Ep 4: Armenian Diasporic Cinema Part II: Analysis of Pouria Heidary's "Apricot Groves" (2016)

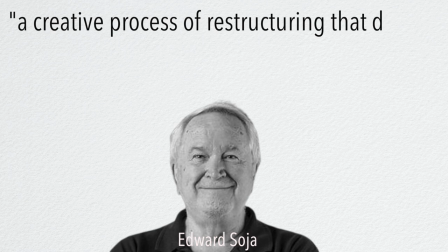Vis-a-vis Edward Soya,
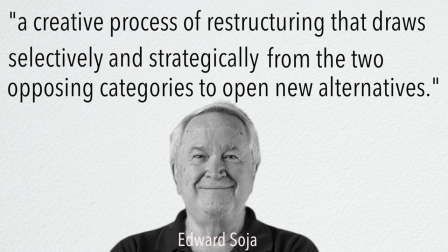negotiations between binaries are a creative process of restructuring that draws selectively and strategically from the two opposing categories to open up new alternatives. It is through this interstitial space which Aram manifests new spaces of Armenian-ness and relating to the homeland.
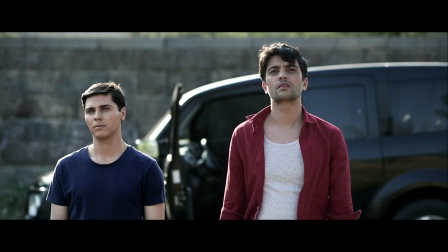By bringing an ambivalent character in the diasporic condition of fragmentation to the fore, Haidati questions these traditional narratives that institutionally govern a nation.
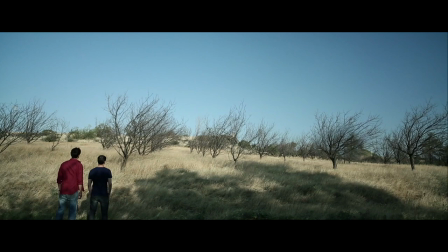Aram is within the realm of mimicry throughout the film, whether through traces of gender identity or ethic identity.
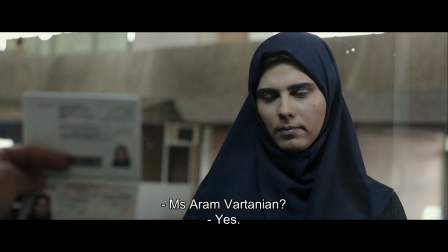However, at the end of the film, when he is seen with a hijab at the Iranian border patrol, Aram imitates women in Iran.
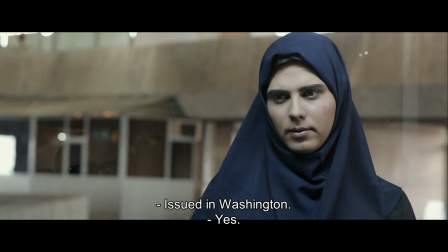He produces a whole identical subject. Putting on the hijab is thus not a form of masquerade and mimicry, but an assertion of his newly found identity.
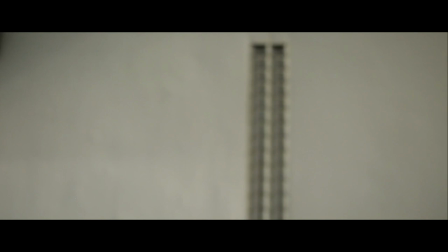This is exemplified when Haidati inserts an internally focalized objective shot when Aram is on his bed in the hospital.
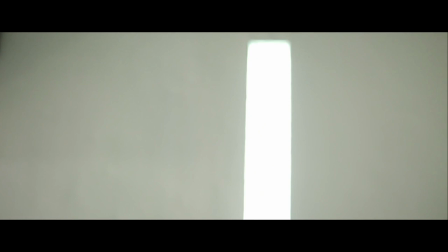Aram and the viewer are staring at the roof, where there is a flickering fluorescent light.
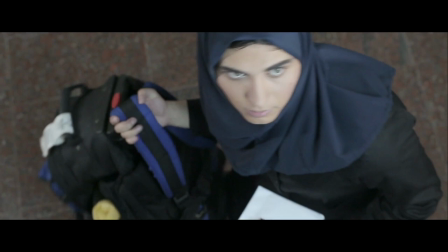This flickering is also present at the Iranian border patrol in the previous scene, where Haidadi also inserts an internally focused objective shot from Adam's perspective.
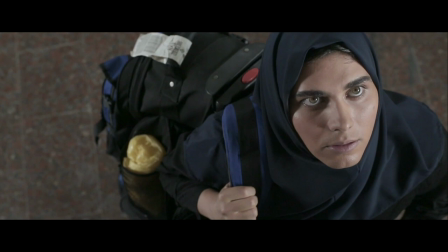The flickering light marks the editing transition from the Iranian border patrol to the hospital.
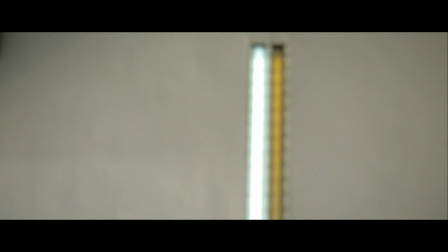This flickering light comes to a halt and fully turns on once Adam is in the hospital, which signifies identity in lightenmen.
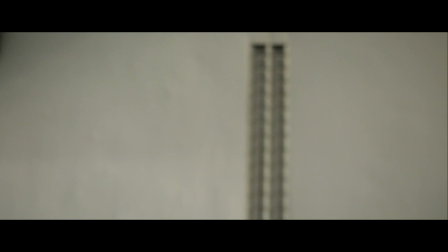It resonates with his troubled and ambivalent identity, where aspects come and go continuously in the spotlight.
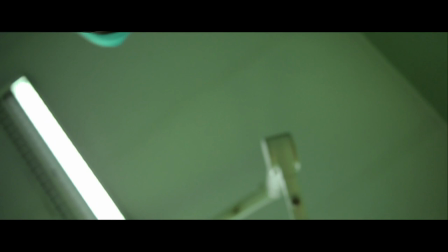The light with maximum intensity signifies Adam's ultimate fulfillment right before he goes into surgery.
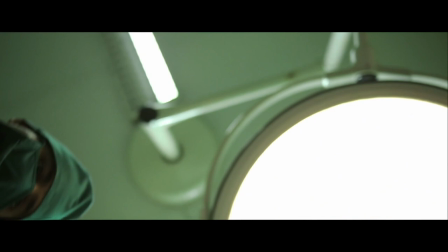However, Adam's future identity is left in speculation. Will he possess ambivalence after his gender reassignment surgery?
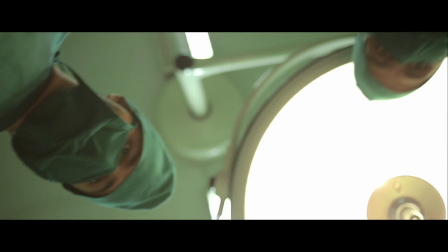Has his identity become static? Has Iran become his homeland as he can fulfill his desire there?
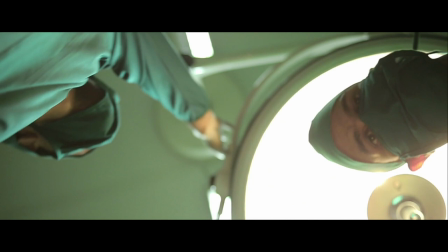Moreover, Aram might be searching for stability in his identity which can be a reason why he undergoes a gender reassignment surgery.
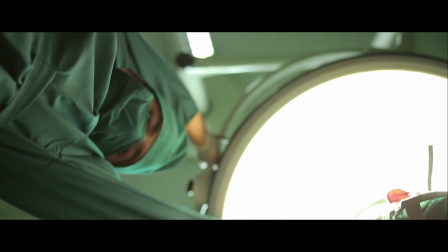All these speculative questions and thoughts mark the end of a new beginning for Aram.
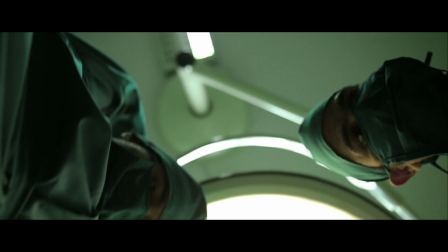This ambiguity also resonates with the reflexive nature of the film as it remains open-ended and with the Armenian diasporic identity in general.
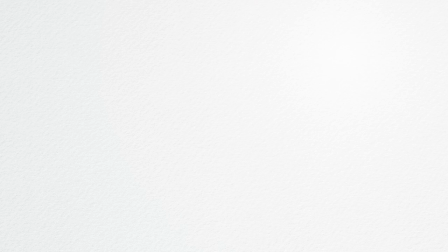Just like many other diasporic subjects, the process of becoming is always in flux as originality doesn't exist, just hybrids.
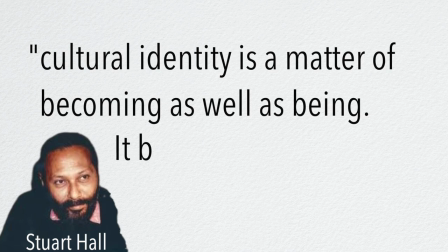As Paul states, cultural identity is a matter of becoming as well as a being. It belongs to the future as much as to the past.
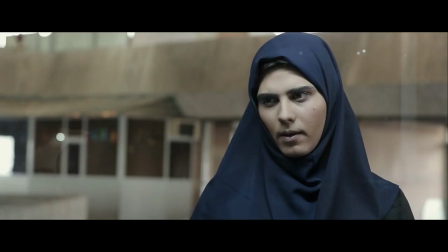Apricot-Groves accentuates on the notion that the diasporic identity is not merely within the confines of ethnicity and nationality, but also extends onto gender.
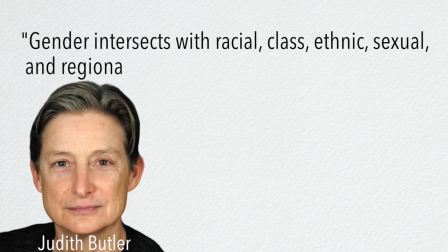This extension suggests the fluidity of identity. Judith Butler states that gender intersects with racial, class, ethnic, sexual, and regional modalities of discursively constituted identities.
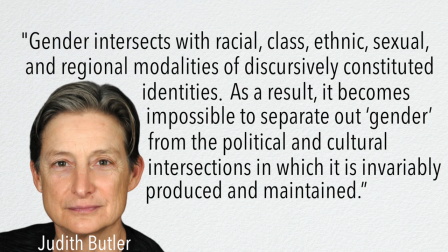As a result, it becomes impossible to separate out gender from political and cultural intersections in which it is invariably produced and maintained.
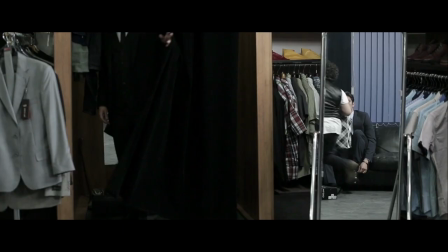Acts of masculinity, as manifested with Adam's character, are therefore inscribed within Arminianness.
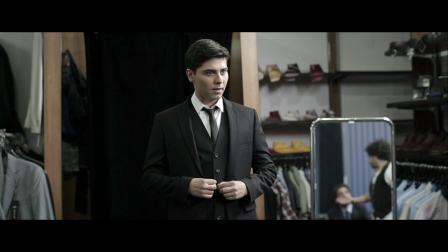Masculinity and Armenian culture are highly intersected.
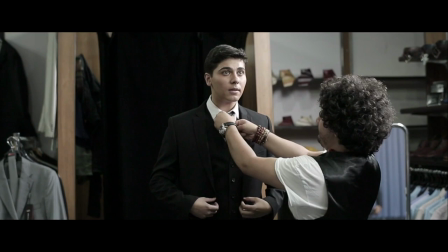Haidati discloses this mechanism by inserting a tangential character, that is to say, one that doesn't fully adhere to the Armenian masculinist conventions.
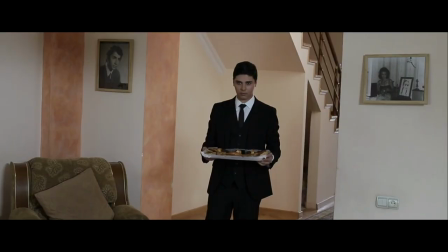It is through Adam's strangeness in which the whole system becomes deemed as such as well.
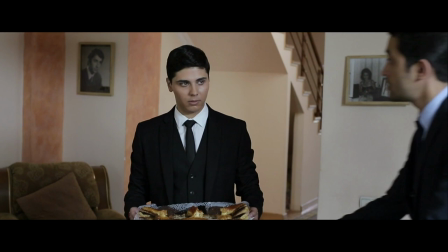Therefore, the film demonstrates the uncanniness of gender conventions that dominate Armenian masculinity, which regulate the normative order.
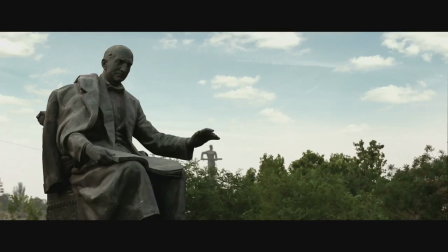The construction of gender is unveiled.
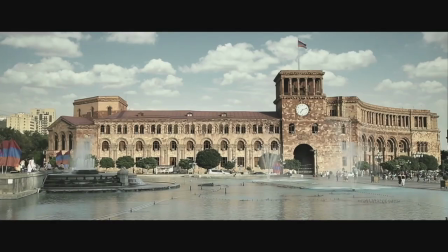In line with this discourse, the realistic homeland, Armenia, that Adam experiences becomes a highly gendered and masculine space, and that is why he struggles to culturally connect.
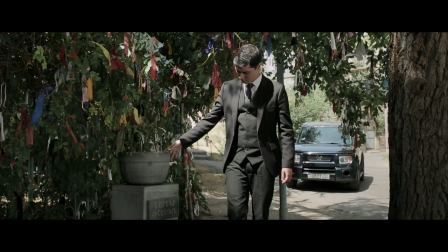Taking this even further, Adam's character is one that stands for the grotesque in terms of how he poses a threat and transgresses the normative order.
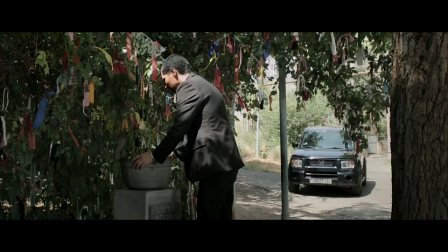He represents the ultimate underside of the Armenian identity, as he partially identifies with three cultural spaces,
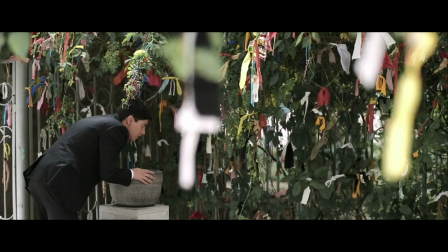which destabilizes the concept of a national identity, and he changes his gender, which is a threat to the patriarchal order and power as he literally removes the phallus.
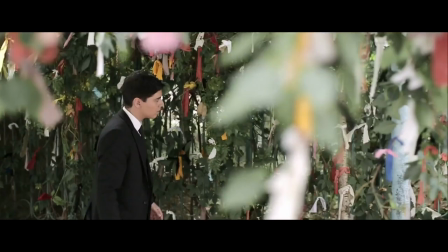Understood vis-a-vis Peter Staley-Brass and Alan White's implications of the grotesque in the social order,
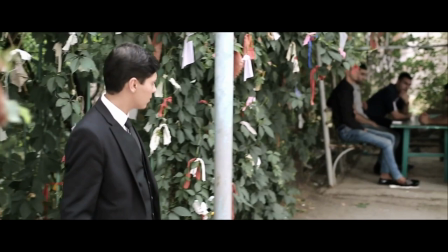Adam's character unveils what is repressed and what doesn't fit within the normative socio-political discourse.
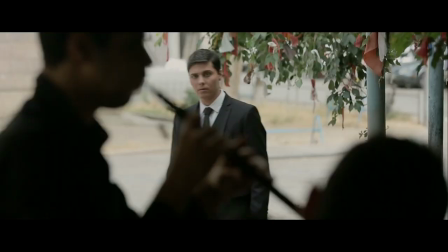Therefore, the film's message conveys that one does not have to be an assertive patriarchal male to be classified as an Armenian or Iranian,
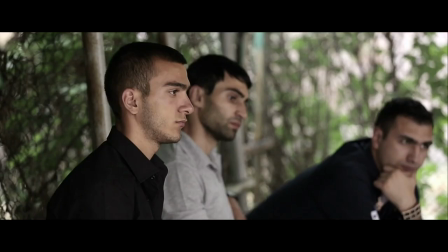but one can also identify with a different gender and be Armenian or Iranian as well.
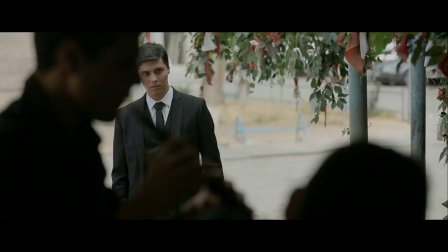Hence, the film makes a distinction between the two, and by doing so, dismantles binaries that dominate the country.
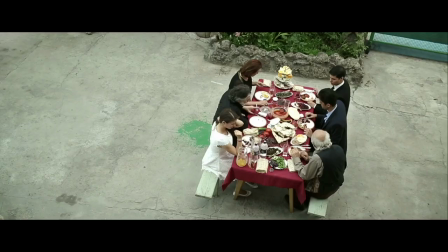Additionally, Adam's doubly marginalized position not only challenges the nation, but also traditional familial values, as Bergkamp notes,
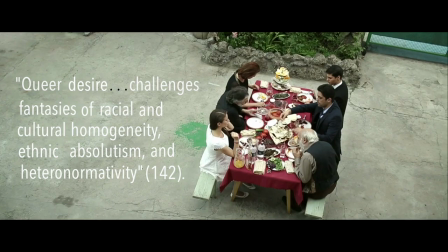queer desire challenges fantasies of racial and cultural homogeneity, ethnic absolutism, and heteronormativity.
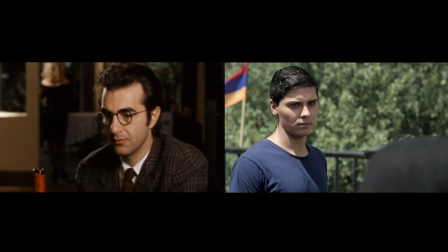As exemplified in the previous episode, the unaccommodating feeling from the homeland is also evident with the photographer's character in Egoyan's calendar.